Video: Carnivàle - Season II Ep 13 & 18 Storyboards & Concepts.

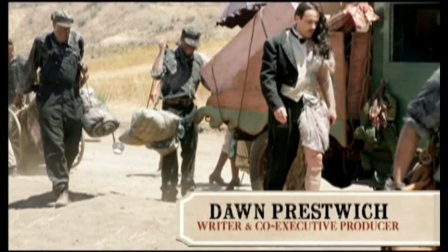816s
And though they are technically freaks, our belief, thematically in this whole series is that the freaks are the normal people.
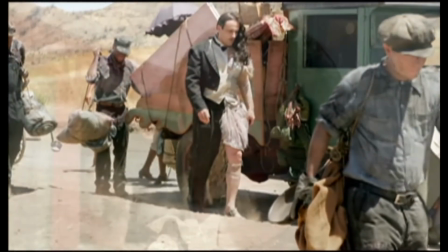825s
And it's the, normal people who are kind of bizarre.
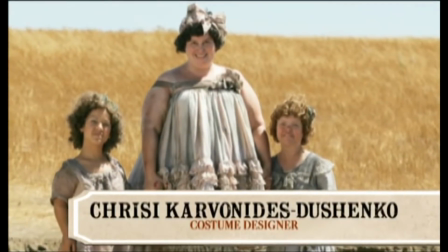831s
I realized that we were going to have an unusual challenge of trying to show that the other carnival is different.
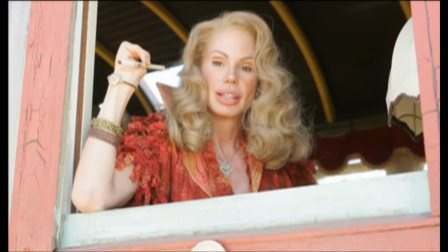839s
We realized that if we picked a slightly different color palette, it would really help us tell the story visually.
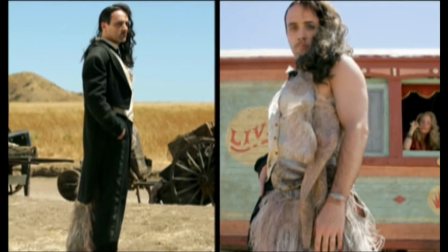846s
There's all these quirky moments that the clothes begin to tell the story, especially with Sophie.
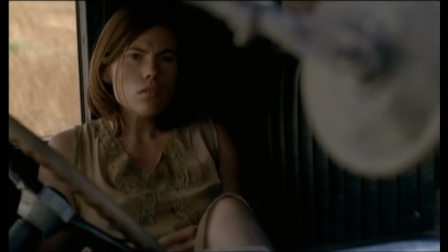852s
You can't just put a top on her, like a man's shirt.
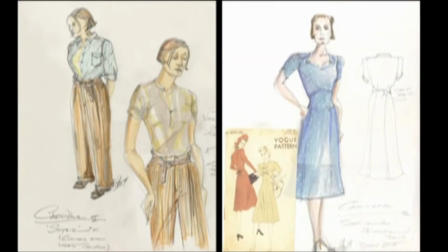855s
It's got to have a lot of that Eastern bohemian feeling with all the embroidery and the stuff that's woven
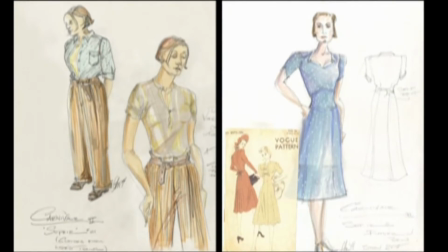861s
into it to show where her mother came from and what her aesthetic sensibilities are.
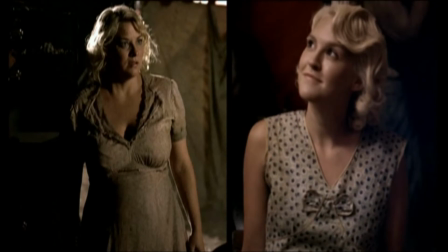867s
For Rita Sue and for Libby, I have probably 20
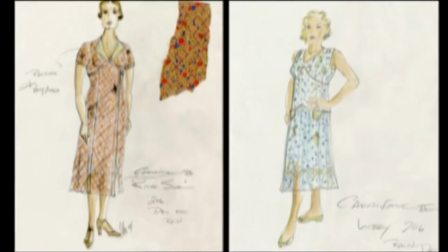871s
subcategories like Mae West and from the harlot movies of the 30s and the 20s and the silent movies and the stripper research.
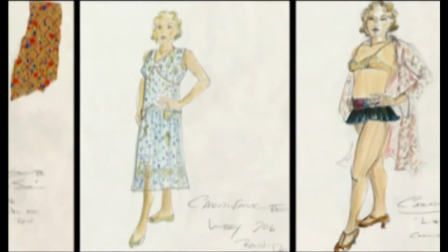880s
But then I have research of Asian harlots or Latin dancers, Hawaiian dancers, and then the research of sort of those eccentric ideas.
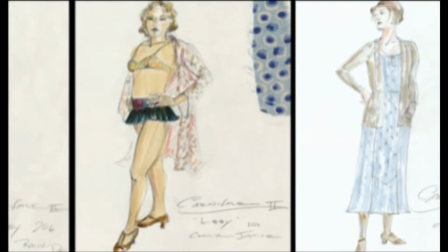891s
Putting those together comes up with the ideas of like their strip costumes.
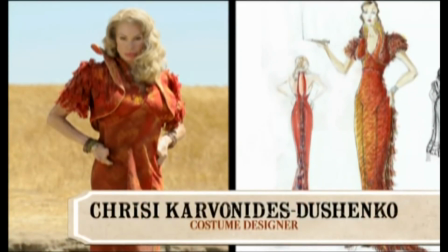898s
With Scorpion Woman, I went to look at all my photographs of movie starlets of the time.
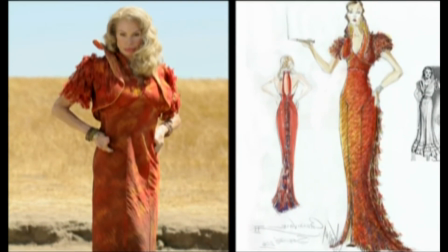904s
I looked up on the internet all this research on different kinds of scorpion bugs, and thank God I found a bug that was orange.
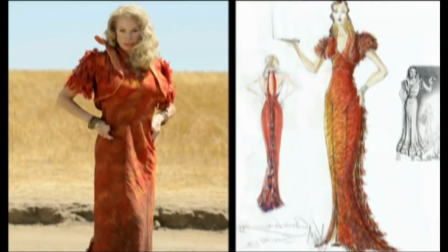911s
I had this beautiful fabric that I had found in my travels from Italy that looked like
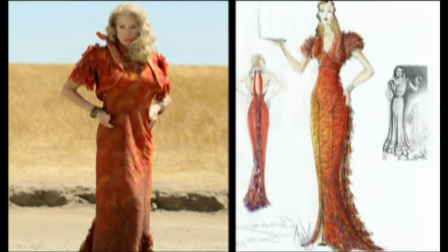918s
a reptile skin, and thank God it was white, and it was something that could be dyed.
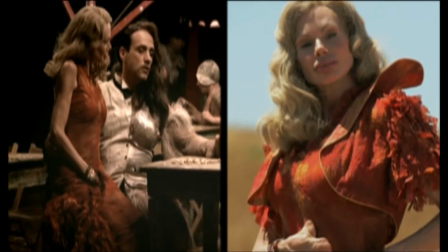923s
So we dyed it the reddish orange, and then we bleach stained it so that then the yellows started to come out,
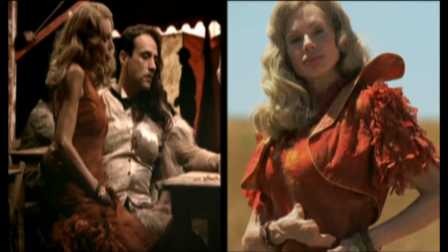930s
then dipped it in purple, which made it look brown, but in the light, the purple still showed, so it glows outside.
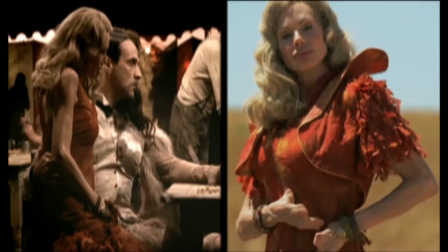936s
Because when you're filming outdoors, you're constantly having to think about how those colors are going to work outside.
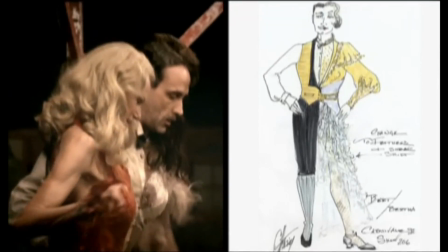941s
Our he-she came in at the last minute. We didn't have time to build a costume from scratch.
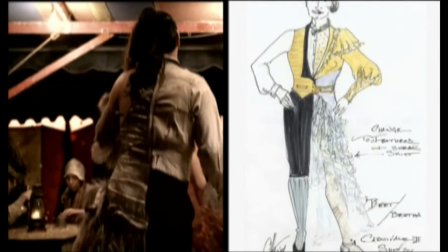947s
We had a vintage tuxedo, cut it in half, and I had this wacky other
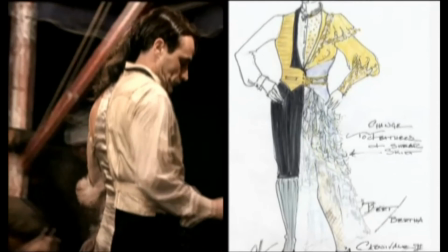952s
skirt with feathers that was totally rotting, and that became the other half.
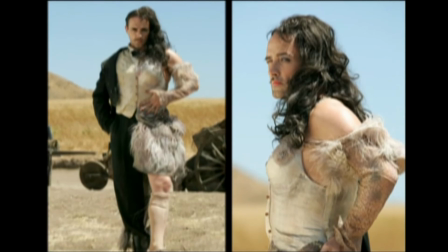956s
Because it was done on the fly, it has this sort of haphazard, like they made it on the road kind of thing.